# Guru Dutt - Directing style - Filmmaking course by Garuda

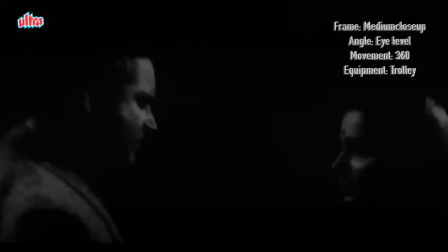(4:18)
Again, the horizontal movement depicts the movement back to reality.
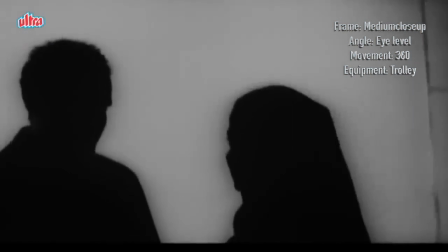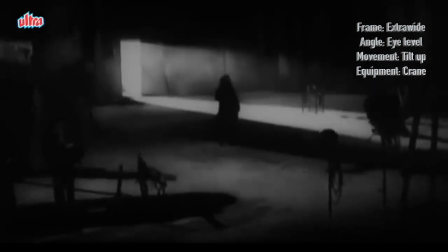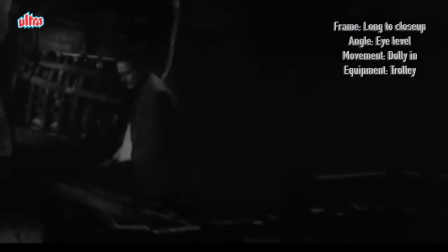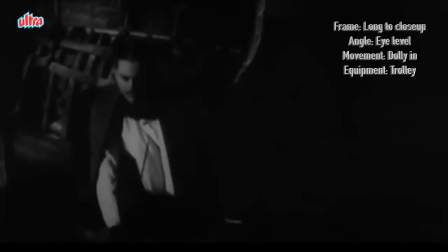(4:41)
You will also note that the movement of the camera is in the rhythm of the song.
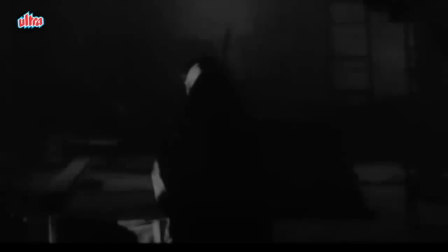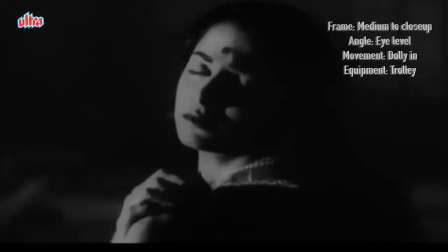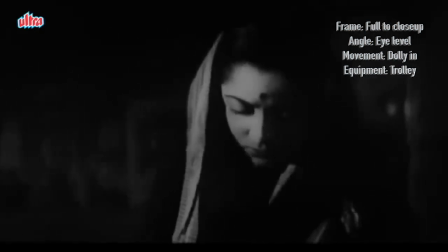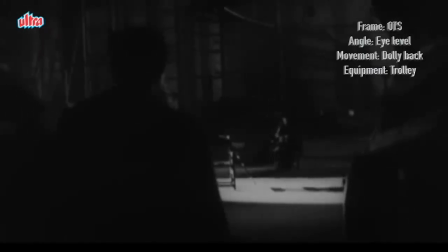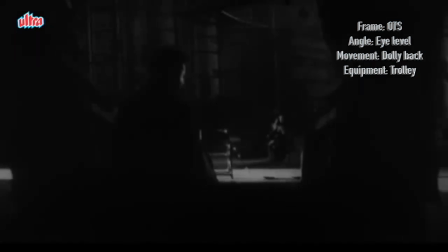(5:32)
The overall effect of the song is so profound that it is even taught in the film schools across India even today.
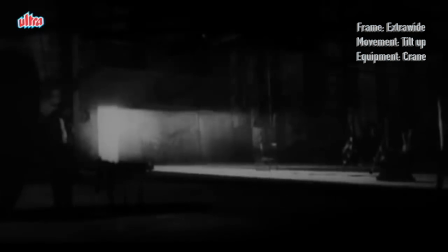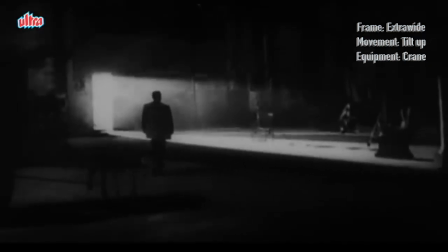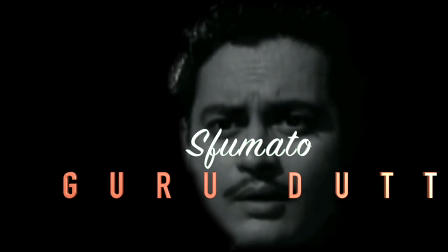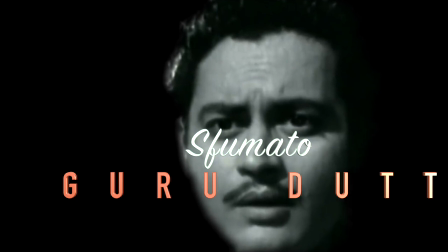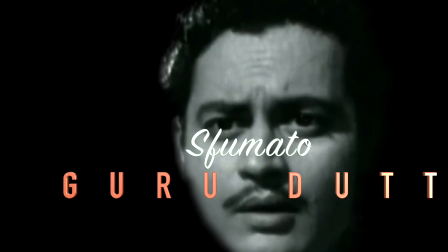(6:11)
The next thing we will look at is the choice of lens and acting.
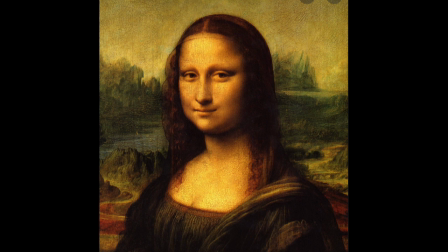(6:19)
Swoomato is a technique used in art wherein the shading is so subtle and light,
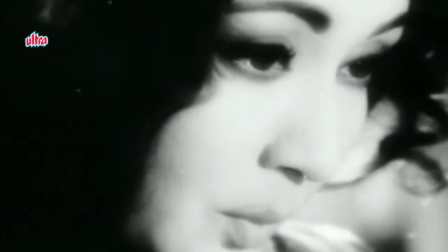(6:26)
it makes the face look more beautiful. To achieve this effect,
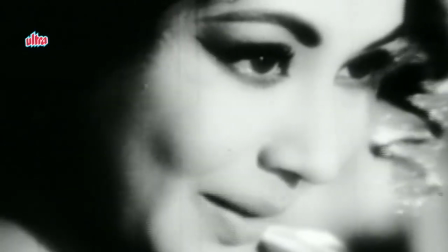(6:32)
Guru Dutt used a 75mm lens and double diffusion
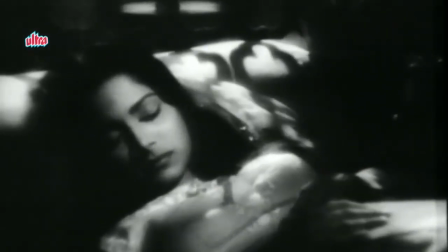(6:38)
as opposed to many other filmmakers who preferred using wide-angle lenses.
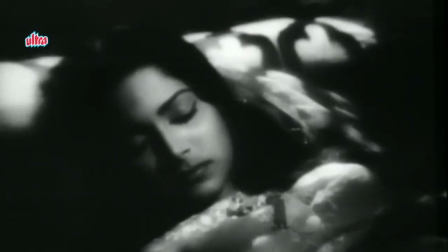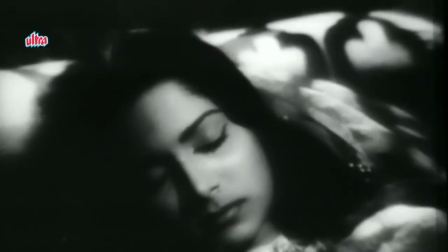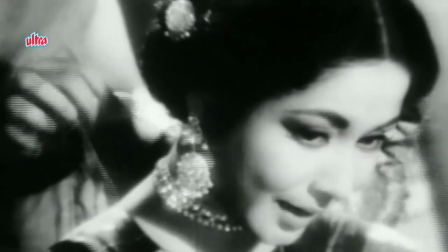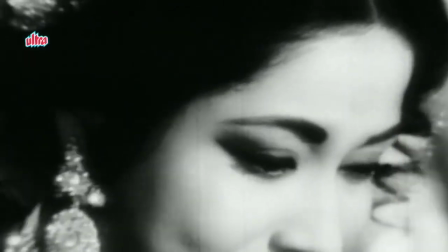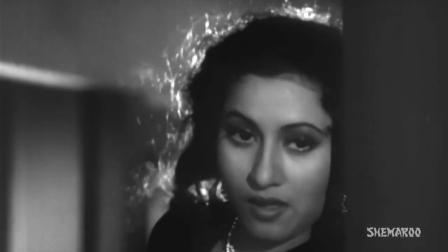(7:04)
Gurudath believed that 80% of the acting was in the eyes and face
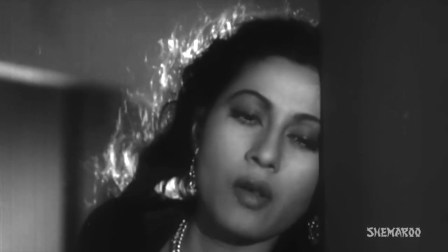(7:10)
and he defined this close-up shot which was later known as the Gurudath shot
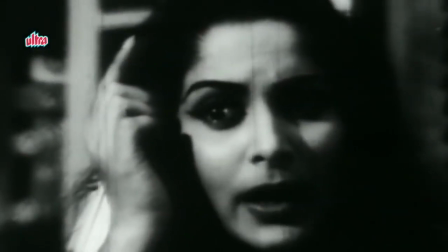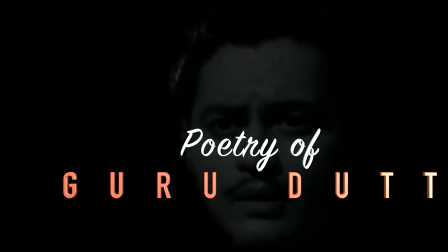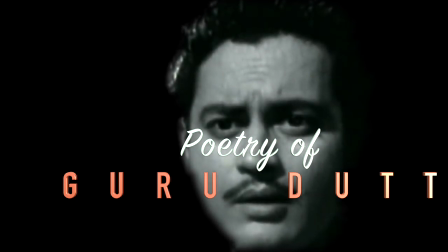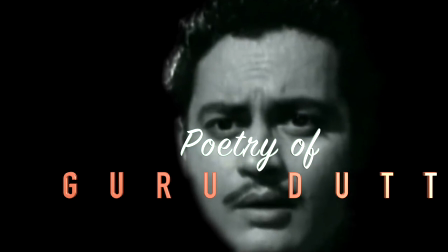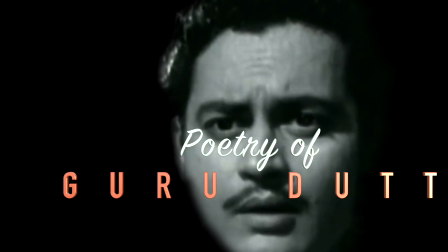(7:38)
The next thing we'll talk about is the music and poetry.
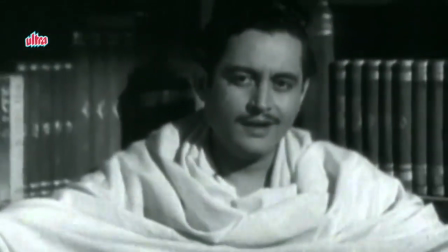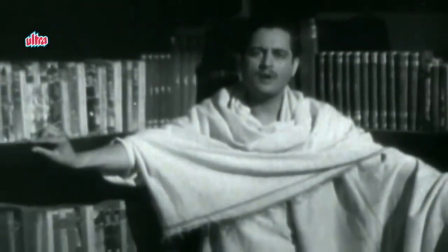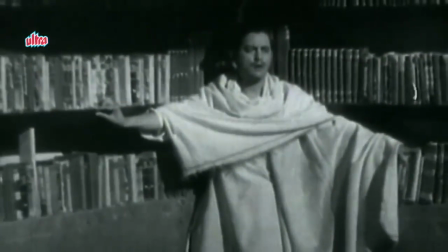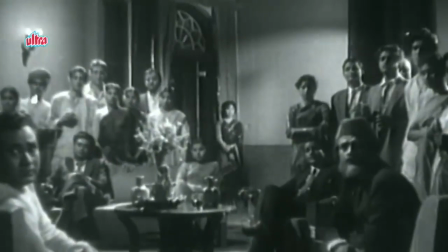(8:04)
The music by S.D.
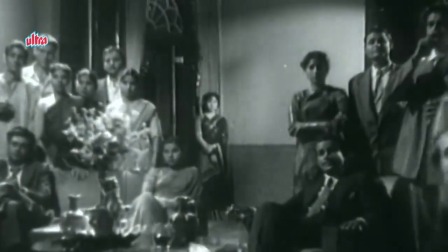(8:06)
Berman added a magical effect to the thought-provoking lyrics by Kefi Azmi and Sahir Ludhianvi.